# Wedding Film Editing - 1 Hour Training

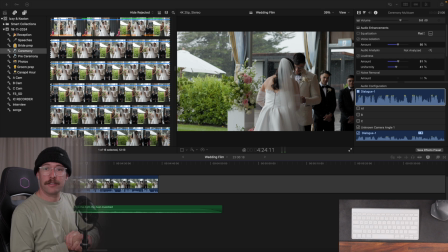So it's all going to come down to just trial and error, seeing what fits together and go from there. So a little bit of a slower process, but we can still manage it.
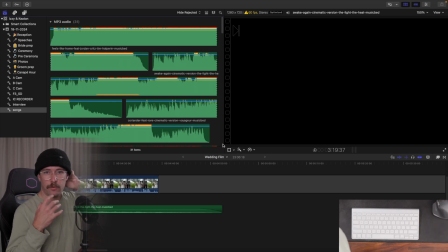So I think I'll start by going through, because we downloaded all those songs at the start of the process. So I'll go through what we've picked out for them from that list. If nothing's quite fitting, I'll jump back into music bed and go on the hunt there. But I'll start with our
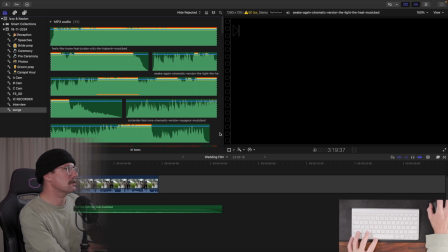pre-selected songs and see if anything works.
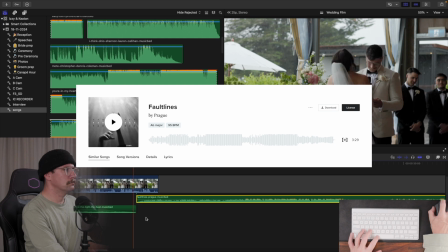Sometimes we gotta dance on the fault lines, moving our feet like it's alright.
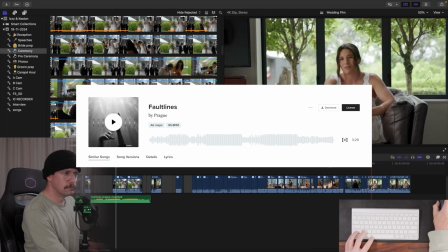Give it another try.
Okay, that's feeling pretty good.
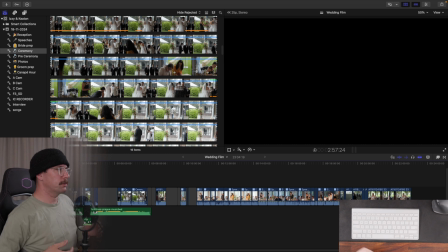Pretty happy about that. So we've managed to ramp the energy back up again, and I think from here we're halfway in the edit. We're at the sort of 5-minute mark. So now I want to start diving into the speeches.
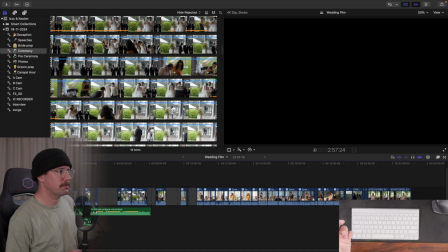We've kind of done the ceremony. There might be a couple of moments where I sort of pull out little bits of vows or something that we cut back to, but for the most part we've sort of hit the ceremony note, and so now I've got all these kind of speeches here that I can dive in on,
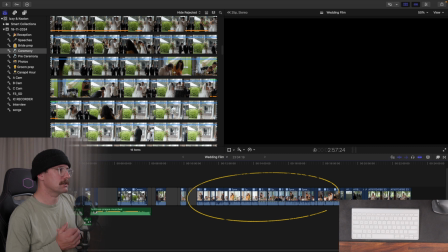get all those lovely sound bites. What are we at now? 11 a.m. So I have 3 hours until I have to pick up my kid, and you need to eat lunch as well. So 3 hours to edit 5 minutes of film. I may not get it done.
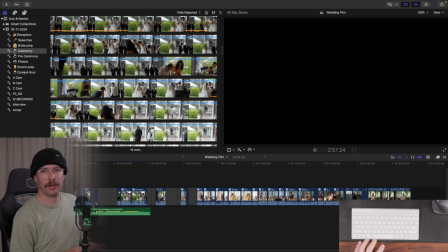I may be working this evening. We'll see.
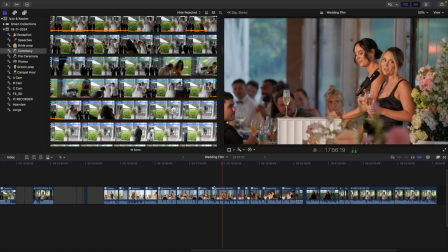This is something I do quite a lot, where
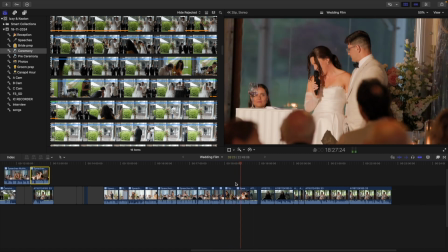as I'm going through and chopping up speeches and vows and stuff to a song,
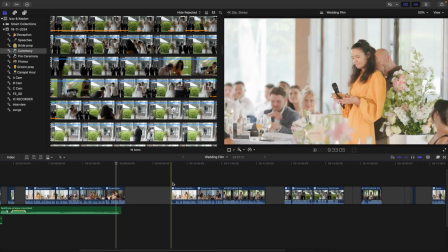once I've cut out all the breaks and the ums and trimmed down the soundbite to what I want it,
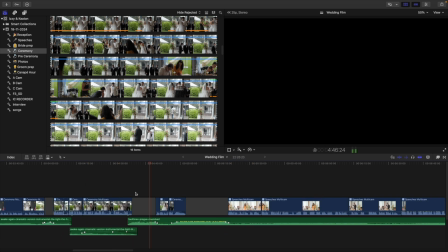if when it finishes there's sort of just like the music is finishing sort of a count of 8,
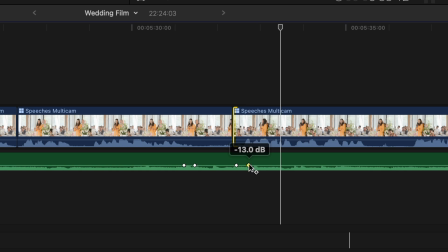I'll often just bring the music up and then back down just for literally like a second.
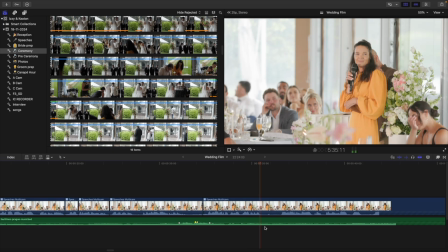It just gives a really nice little breath in between sound bites.
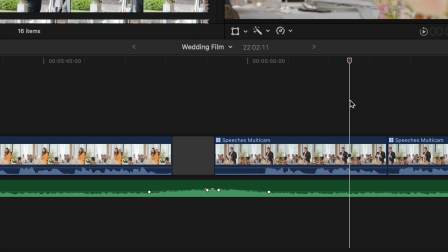So like we hear someone's sound bite, the music will literally just go woo, woo, to then lead into the next speaker. You'd think it might be just a bit sort of distracting having music go up and down like that, but actually it just gives a really nice little break in between the sound bites.
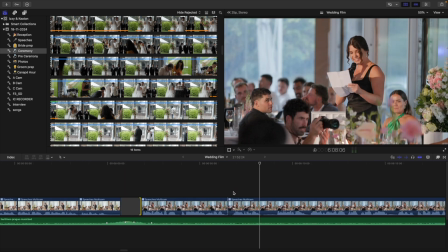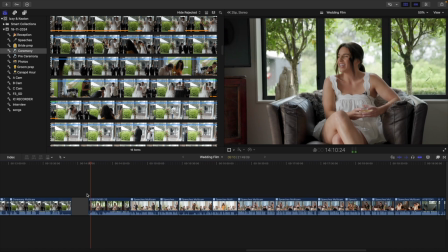As much as I like this soundbite, we've already kind of done the origin story,
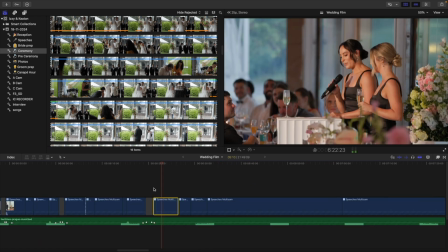so I think I'm going to cut this whole section out and just go into the bridesmaids addressing the groom,
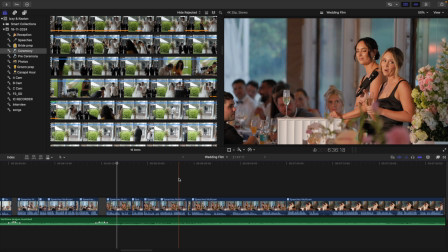because it's feeling a little disjointed going back to the origin story now. Even though the soundbite is nice, I think looking big picture, it's not quite what we need right now.
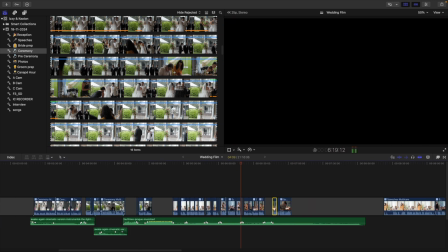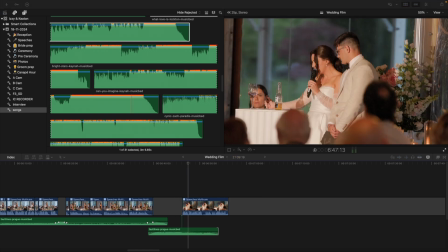So, had a little bit of tweaking to do with the song there at the end, but it's feeling good. So, gonna jump back into music bed, find our last song.
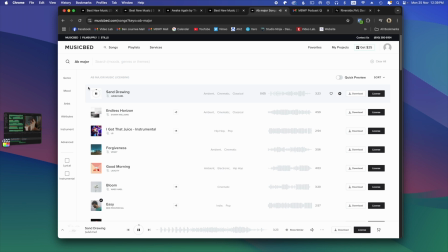I'm gonna find something in the same key as this Fault Lines track, so we can get a really nice seamless transition from Fault Lines into the final song.
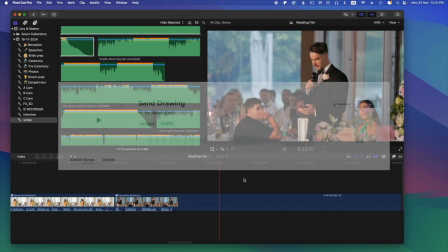I don't have a really high energy section for this film.
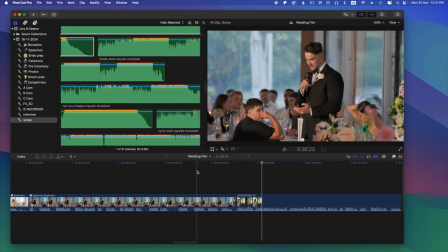I'm gonna basically find this next song because I know I want an emotional section. Like I know I need that.
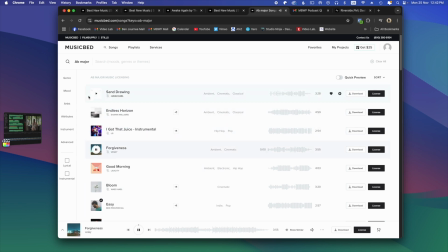I've got some really good sound bites that I want to like have a big emotional hit.
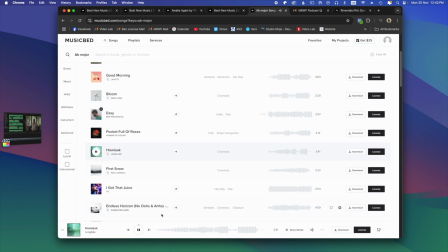So I know I need that.